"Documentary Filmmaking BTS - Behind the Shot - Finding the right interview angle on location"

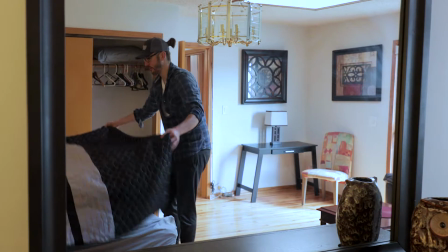3, 2, 1. Here we go! Hey, Pete.
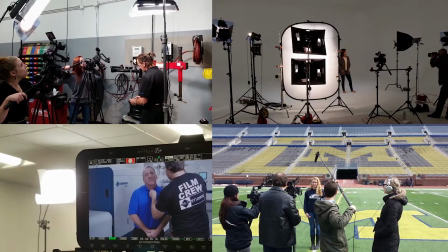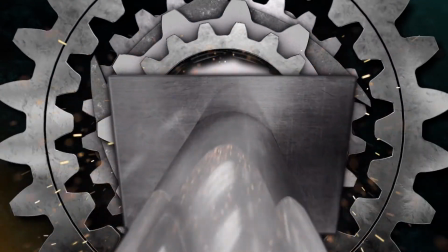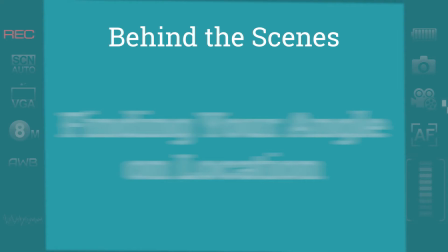Hey everybody, welcome to another episode of the M1 Gear channel. We're going to do a behind the scenes episode today. My name is Matthew Peach. I'm Cody Stauber. So today we were filming for a documentary film shoot, and we're getting ready to roll out. We got to pack out here in just a little while, but we wanted to take a quick moment and talk about something that happens on so many productions, especially on documentaries, and that's where you show up at a location, you don't know what it's what you're going to film, where, right? And so we wanted to talk about the challenges of picking a room to film in and how we came about that decision, for this project. Mm-hmm. And this house provided some unique challenges for us because obviously we're operating during the pandemic, and so we can't go to our interviewees' locations, so they're coming to us. So we're out of town right now. We rented this house to shoot at, and we're going to talk a little bit about the process that we went through to choose the shot that we did in this house, because it provided some unique challenges,
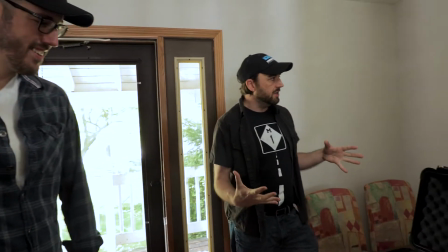as you'll see in a second. So the first room we thought of, all right, this is cool. We saw this cool artwork and it had this nice table, right?
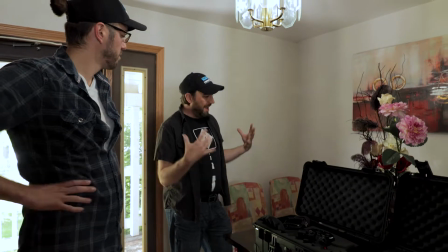And when we're looking through the pictures online, we're like, yeah, this could work, maybe. And then we get here and we're like, oh, this is a lot smaller than we thought.
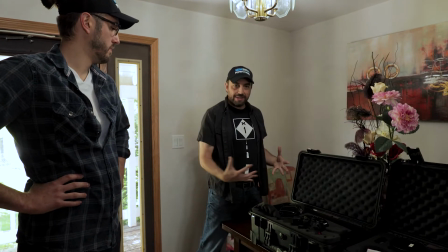And it's also right by the door. And it makes, with this big table, more sense to be a gears position, right?
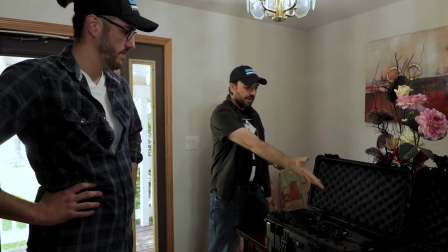Load in, load out, crew can grab stuff. We got our cine lenses, our camera here, right?
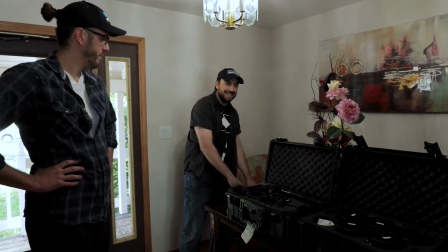Like we can roll out. This is a much better spot for things like DIT. The painting's nice and all, but they'd have to be standing up, right?
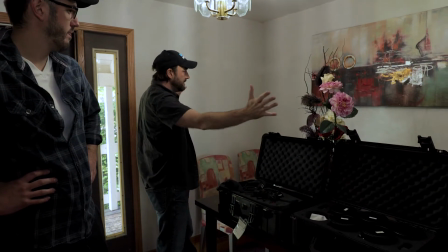We couldn't find a profile angle because we're kind of boxed in here. And there's a lot of smudges on the wall, right?
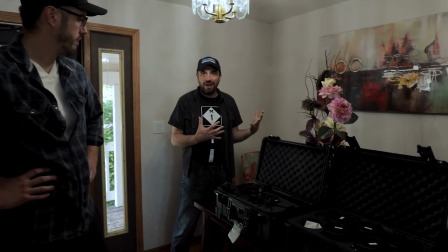So it really wasn't that pretty, right? So we're like, all right, scrap this one, move on to the next.
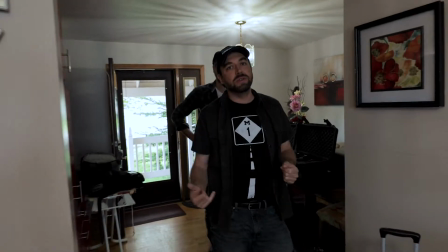And then we thought the kitchen might be perfect. That's one of the main reasons why we chose this house, was we thought this place had a badass kitchen.
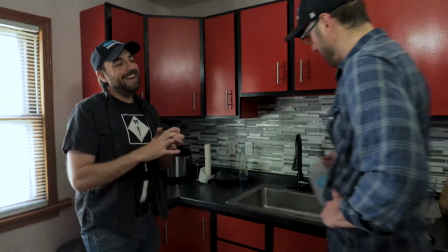So we got here and it wasn't red like we thought.
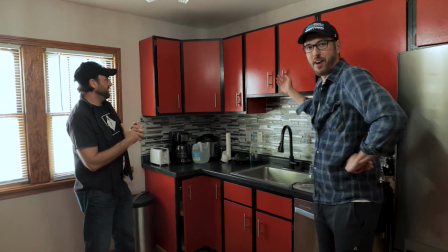It was orange. It's kind of red, but I'm colorblind, so what do I know?
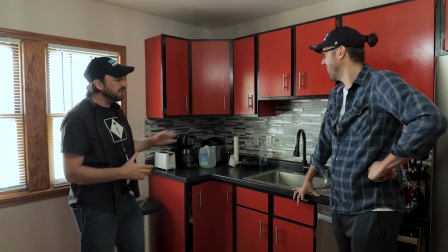It's really this like blood orange, and it just didn't look that great on camera for whatever reason, right, with the daylight.
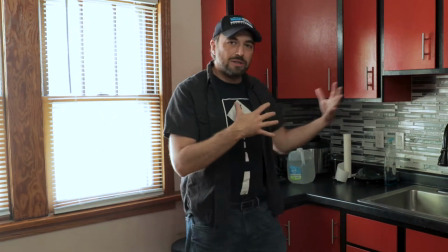And then also, it just kind of looked busy. We thought the lines would look cool, but it really looked busy.
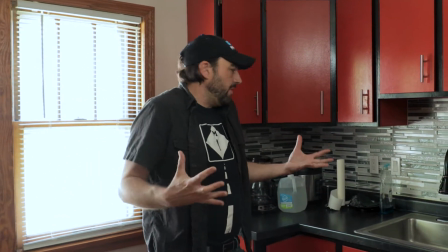And because it was small, it just felt like we were just in a kitchen. They had to be standing up.
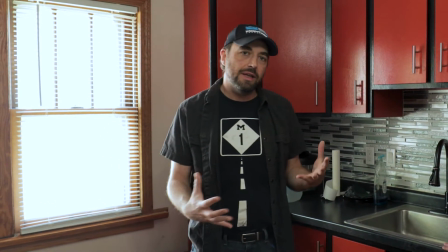We wanted our interview sitting down to feel intimate, because we were trying to make it feel like they were at home.
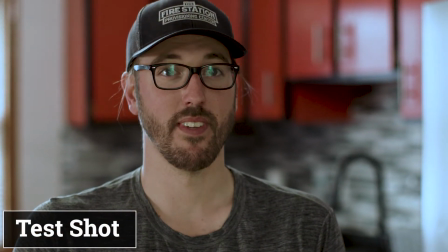You can see that it's just, like Pete said, a little busy, and this orange really isn't cutting it for us.
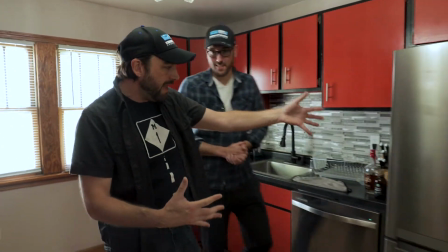And the refrigerator was just this big, imposing silver thing at the edge of frame, right?
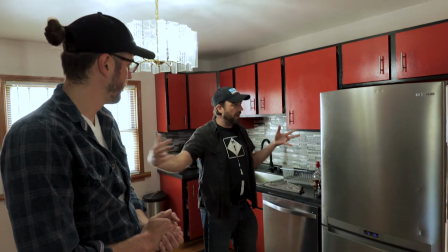And we couldn't get another angle because the profile angle was just refrigerator, and it didn't look cool.
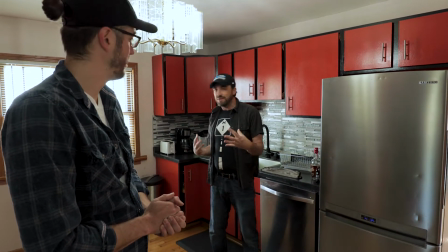So we're like, all right, we really spent a lot of time in here trying to make this room work, because it was one of the main reasons we got the house.
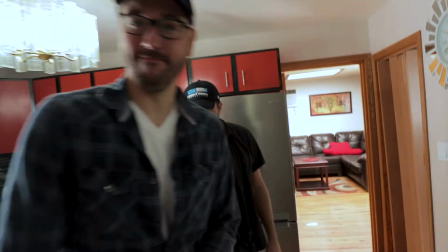Didn't work out, so we thought someone else had the idea of over here. Yeah, we're walking through the hallway, and to the left we have this really nice living room.
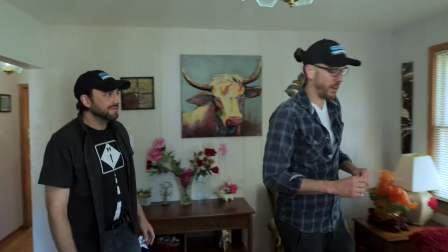But once again, not as big as we expected. No, we really thought this was a bigger room.
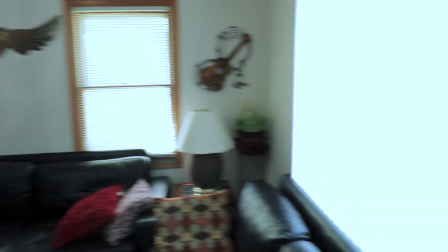They must have had a really wide lens when they took their pictures, because we thought this room was really, really expansive, and we would get some depth.
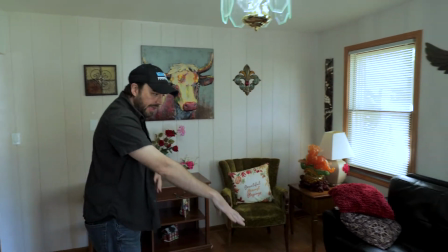Maybe flip the couch around and put that here in the middle so we could film up against this wall or something.
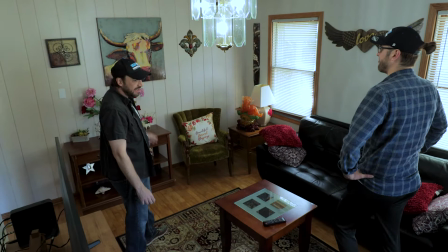And we really didn't like the cow that much.
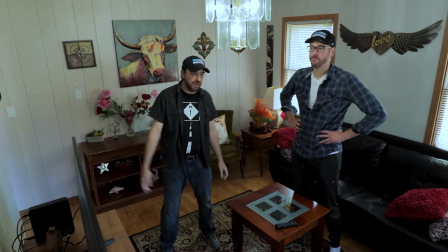We thought about maybe swapping it off with this painting over here to the side, right, which is a city photo.
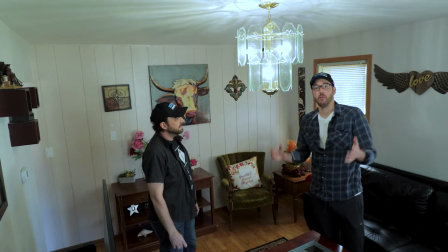It just didn't provide us the depth that we wanted for the look of this documentary.
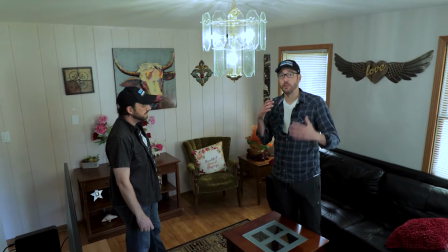We wanted someone seated, because that's how we do all of our interviews for this doc.